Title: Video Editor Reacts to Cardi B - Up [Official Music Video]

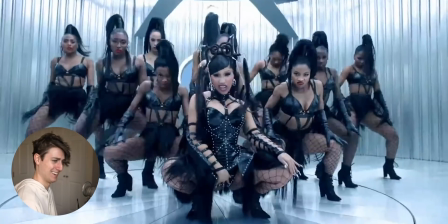(0:00)
Oh, okay, I see you, Vinny! Yeah, yeah, yeah, okay!
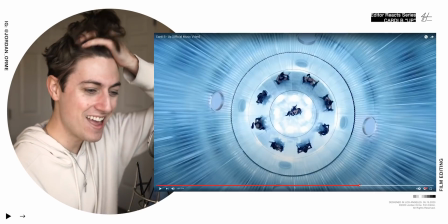(0:06)
Yes!
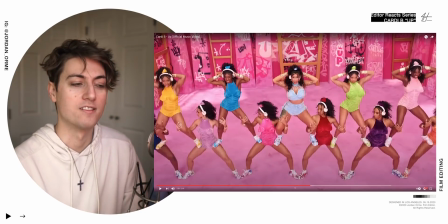(0:09)
So every like little phrase is almost we just pick a new shot
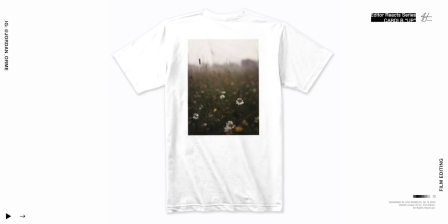What up, Screen Bean? Welcome back to the channel. My name is Jordan Orm. I'm a professional film editor I've been able to edit some awesome music videos for artists like Justin Bieber, Post Malone,
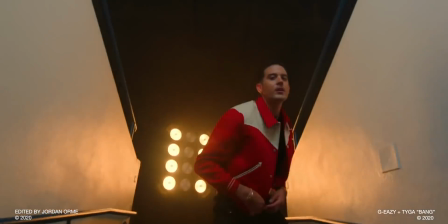(0:25)
Roddy Ricch, Tyga, G-E-Z, Quavo, Killani, Sway Lee, Megan Thee Stallion, and so many more. Welcome back to another episode, a weird episode of Music Video Editor Reacts, where I'm doing an honest reaction, just a reaction, on Cardi B Up. Now, I know I feel bad for all the young kids out here that are just searching for the Pixar movie Up, and they get this, and yeah, rest in peace for those kids. This is a little bit more of an explicit, explicit video, So I don't know if if you're under the age of 18 this may not be for you But we're gonna we're gonna get into this one and react to it from a professional film editor perspective Let's frickin get into it
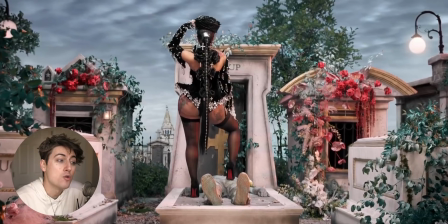(1:09)
This is directed by Tanu Mino, I believe she's amazing.
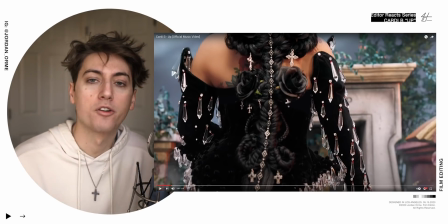(1:15)
She worked with she worked with She's an under wonder content I've been able to edit some under wonder content music videos are amazing production company shout out to Frank and Ivana Boren And this is edited by Vinnie Hobbs, an awesome dude, and I would love to meet him someday. That'd be really cool. R.I.P.
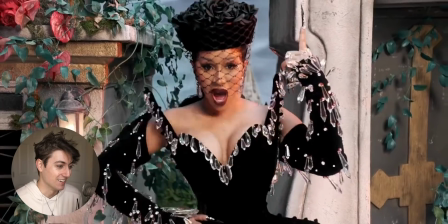(1:33)
2020. The dude's head is flat.
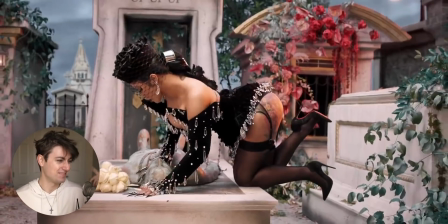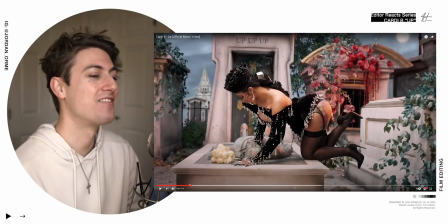(1:43)
Oh my gosh, okay. So, like, that's a very big rap Vinnie Hobbs thing, is doing the push-ins,
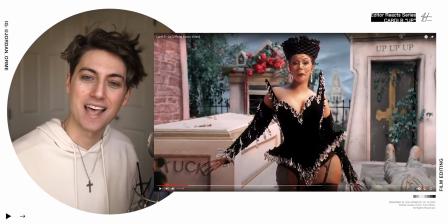(1:50)
the buh-buh, buh-buh, just to, like, emphasize that kick, you know, with hip-hop videos.
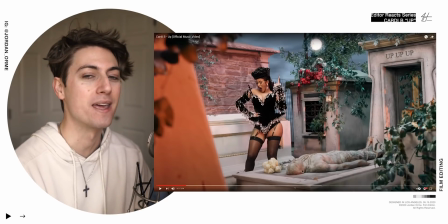(1:55)
We like to, we don't like to make it look clean. We just like to make it look crazy. That's one thing that hip hop artists will always say. They'll be like, bro, that's thick. But like, they'll be like smoking the big bro. How about, how about we just add more?
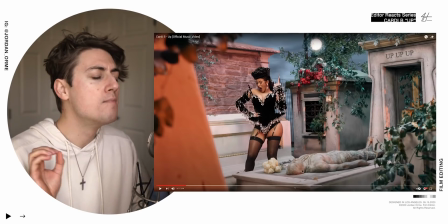(2:09)
How about we just like get it? We need it to be more lit, man. We got to just make it so fire. Just add more effects. And so that's why this might've been Cardi B being like, hey, we got to add some like pushes or something.
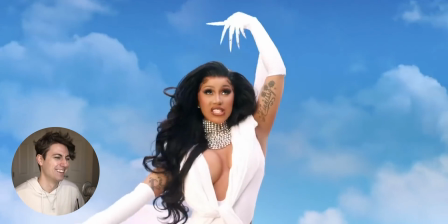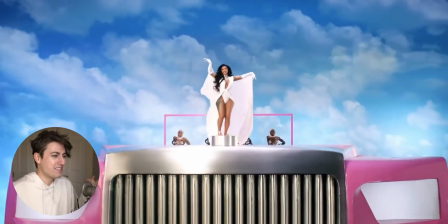(2:27)
Bro, this reminds me of like Missy Elliot
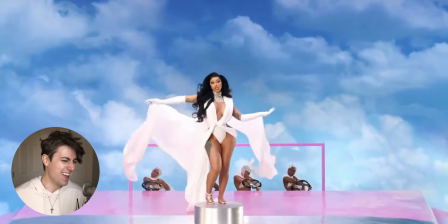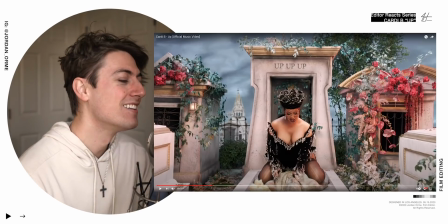(2:36)
They're going so hard, bro They're going so hard on the steering wheel
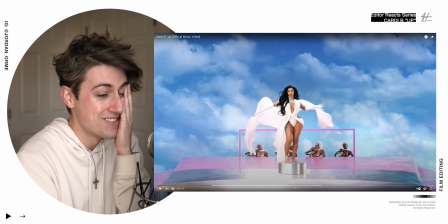(2:42)
Bro, the amount of like sexual innuendos And this is crazy
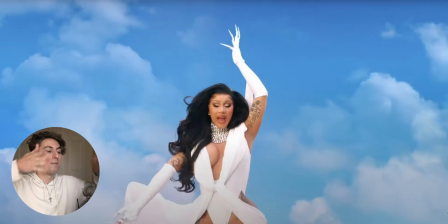(2:48)
She's literally, she's the person On top of like the car, the little emblem This
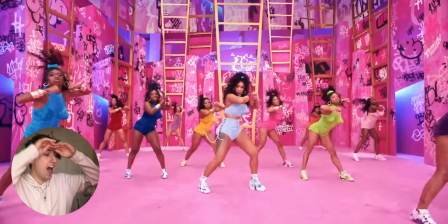(3:00)
is so hard, bro There's a bunch of Barbie dolls in her hair.
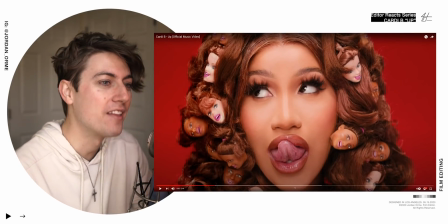(3:07)
That's just good directing. Barbie dolls in her hair, and then they just had to use VFX to make the mouths go, I know that's right. That's amazing, bro. That's a genius idea. Oh my gosh.
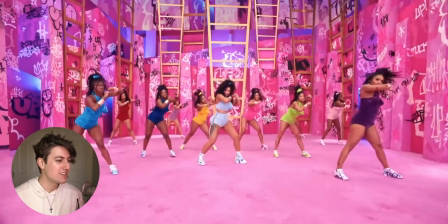(3:25)
Just to match the music there.
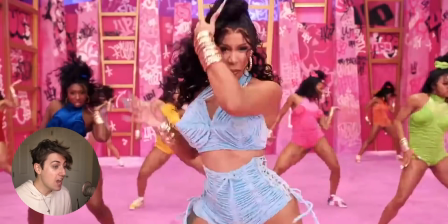(3:32)
Yes!
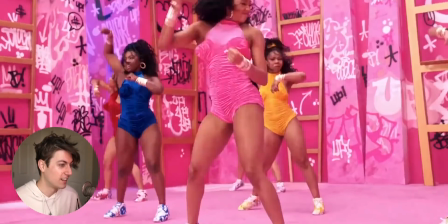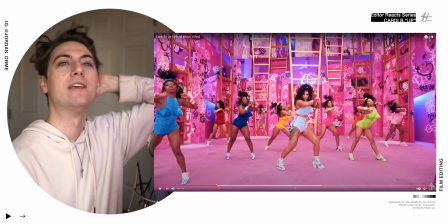(3:38)
This is just this reminds me of like classic hip-hop MTV Missy Elliott just like some hard hip-hop,
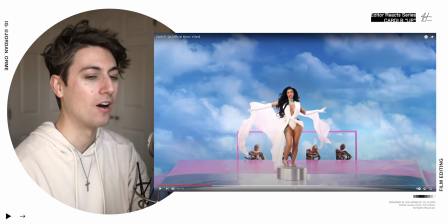(3:44)
bro I want to point out some speed ramps here
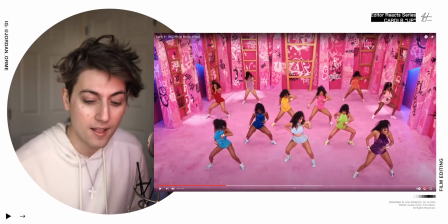(3:53)
Coming up watch this that right there So when they like pull it up it turns into slow motion for a second because we have a speed ramp And I'd love adding speed ramps in dancing because lots of times when you're editing choreography you want to make the choreography feel like it's going to
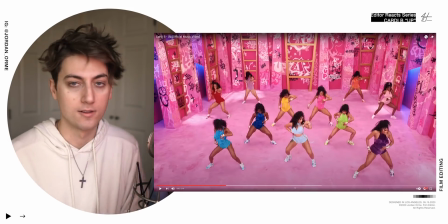(4:11)
the music and that's what a choreographer does is they create body movements that go to the music and now as an editor you're doing that but with footage you're doing it
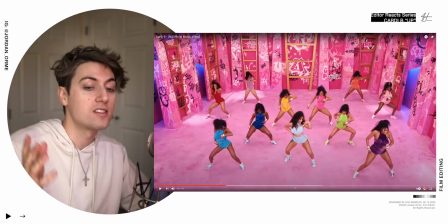(4:18)
with visuals and a way to do that is to adjust the speed of the motions so right when we put that slow
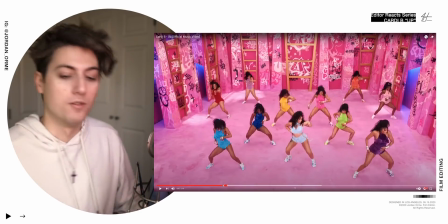(4:26)
motion section it's boom and then we just like we slow down for a moment and then speed back up just to catch up to that beat when they put the foot down and it's just like it just feels so cool I just I don't know I just love it
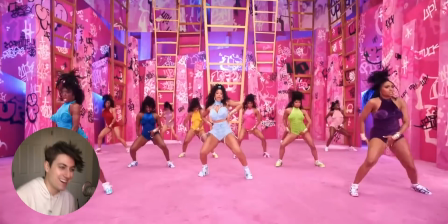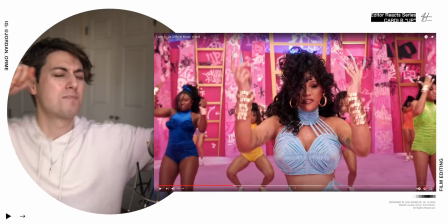(4:44)
yeah like that you know like when you're dancing you just do a little slow motion I mean that's what you're doing but just with footage
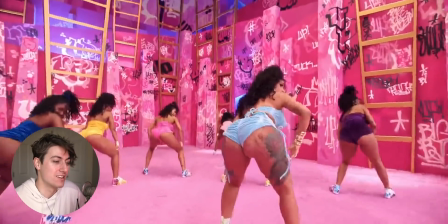(4:55)
bro this is one of the hardest videos I've seen in a while
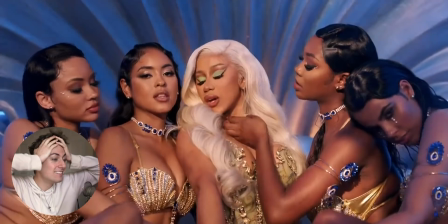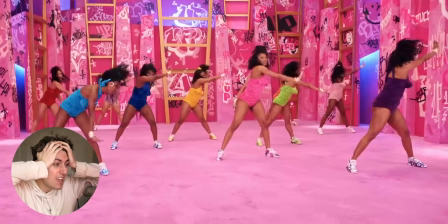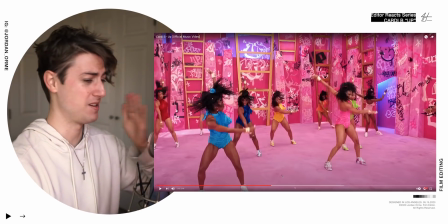(5:09)
I don't want to watch that again, but like COVID like
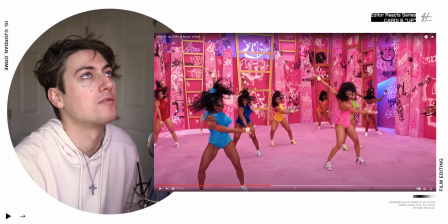(5:15)
Let's let's not be putting let's not be putting our tongues into other people's mouths You know, it's like let's let's just not yeah,
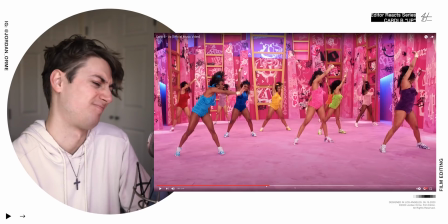(5:23)
let's let's not do that
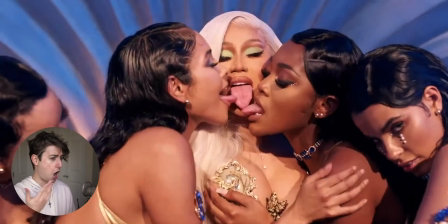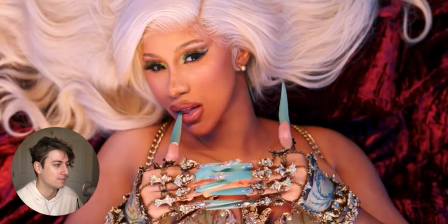(5:34)
Bro, them rappers are all about shock value. And then they're just flexing on each other.
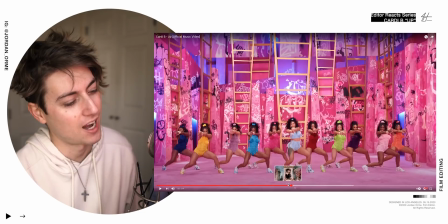(5:40)
Man, I love, you know, the hip, I mean, shout out to hip hop culture because they're just creating some amazing entertainment.
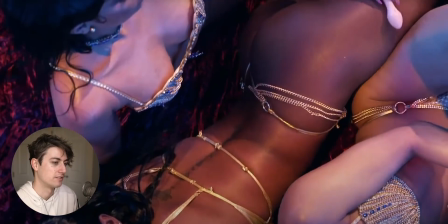(5:47)
And you know, I'm lucky enough to work in the industry myself, but it gets wild.
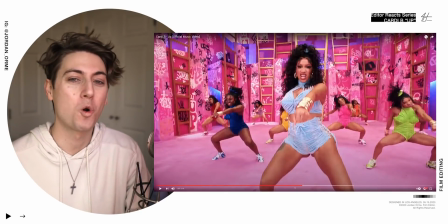(5:59)
Any time you just got a bunch of girls doing just hard choreography to a trap beat like this I'm in like
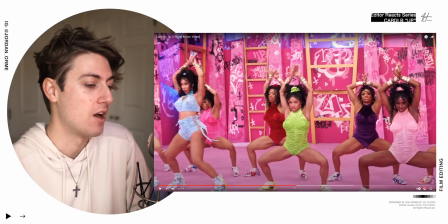(6:09)
Just I'm in any video you got Missy Elliott doing that you
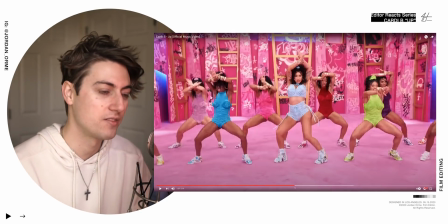(6:14)
got Beyonce doing that and lots of her videos Like I don't know what it is about
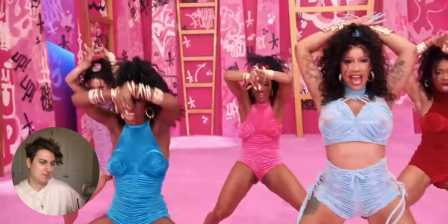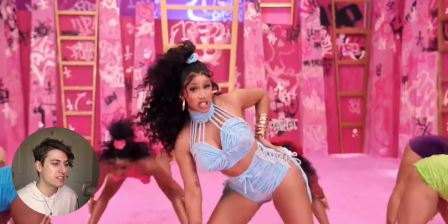(6:24)
This kind of music is so fun to cut
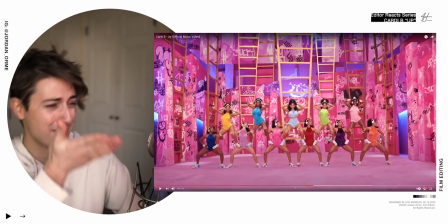(6:30)
In a formation, bro.
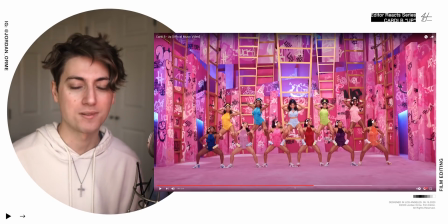(6:32)
It's so fun to cut because the way that the rap sounds, it has its own cadence and you can just follow that cadence with the cutting.
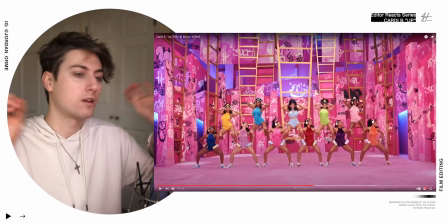(6:39)
So you got, and it's just, it really cuts itself.
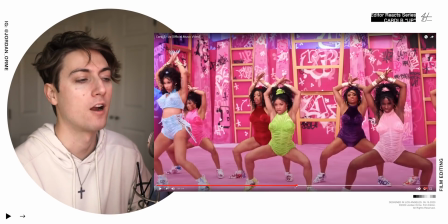(6:47)
It's really nice. So let's just watch this like choreo sequence and figure out, hey, how does the editor, How does Vinnie Hobbs cut this?
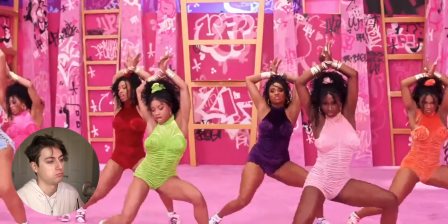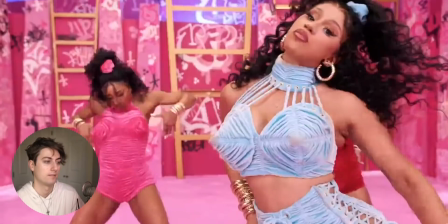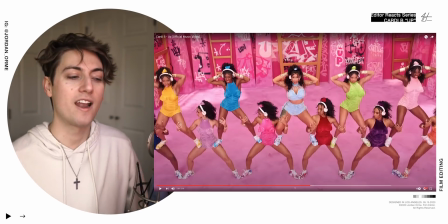(7:05)
So every like little phrase is almost we just pick a new shot And we don't want to do that every single time because it'll get repetitive and people will be able to predict the cuts But you know,
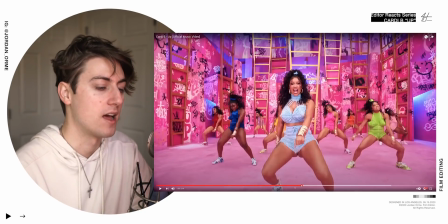(7:13)
it's really great to do that especially on the second half of the chorus
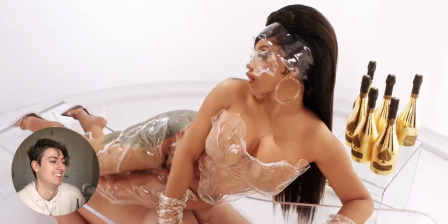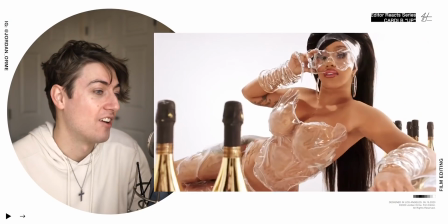(7:25)
Bro that looks like it's just a high fashion video and her outfit is Yeah.
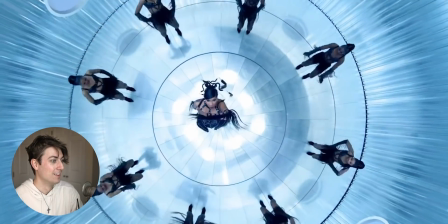(7:33)
Wow. And we're still introducing new locations.
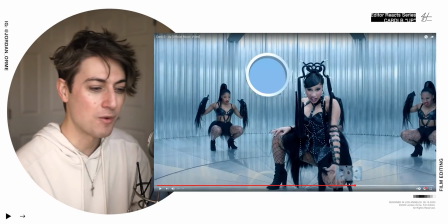(7:38)
The video is almost over. We're two minutes in and we're still introducing new locations. That's what I like to see.
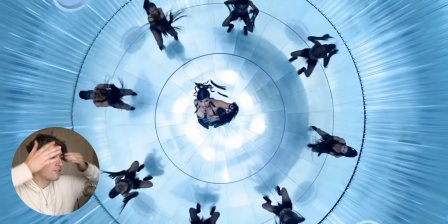(7:44)
Look at these frames though.
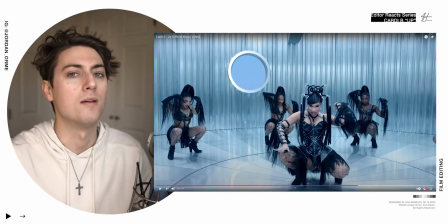(7:47)
Nikita is, uh, I think the DP's, oh, he is the DP, but, um, I think it's the director's boyfriend. I can't speak. But the director's boyfriend is the DP and he's done, wow, he's done an amazing job.
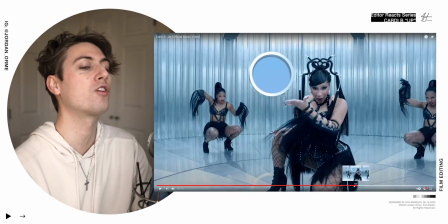(8:01)
Look at these frames, bro.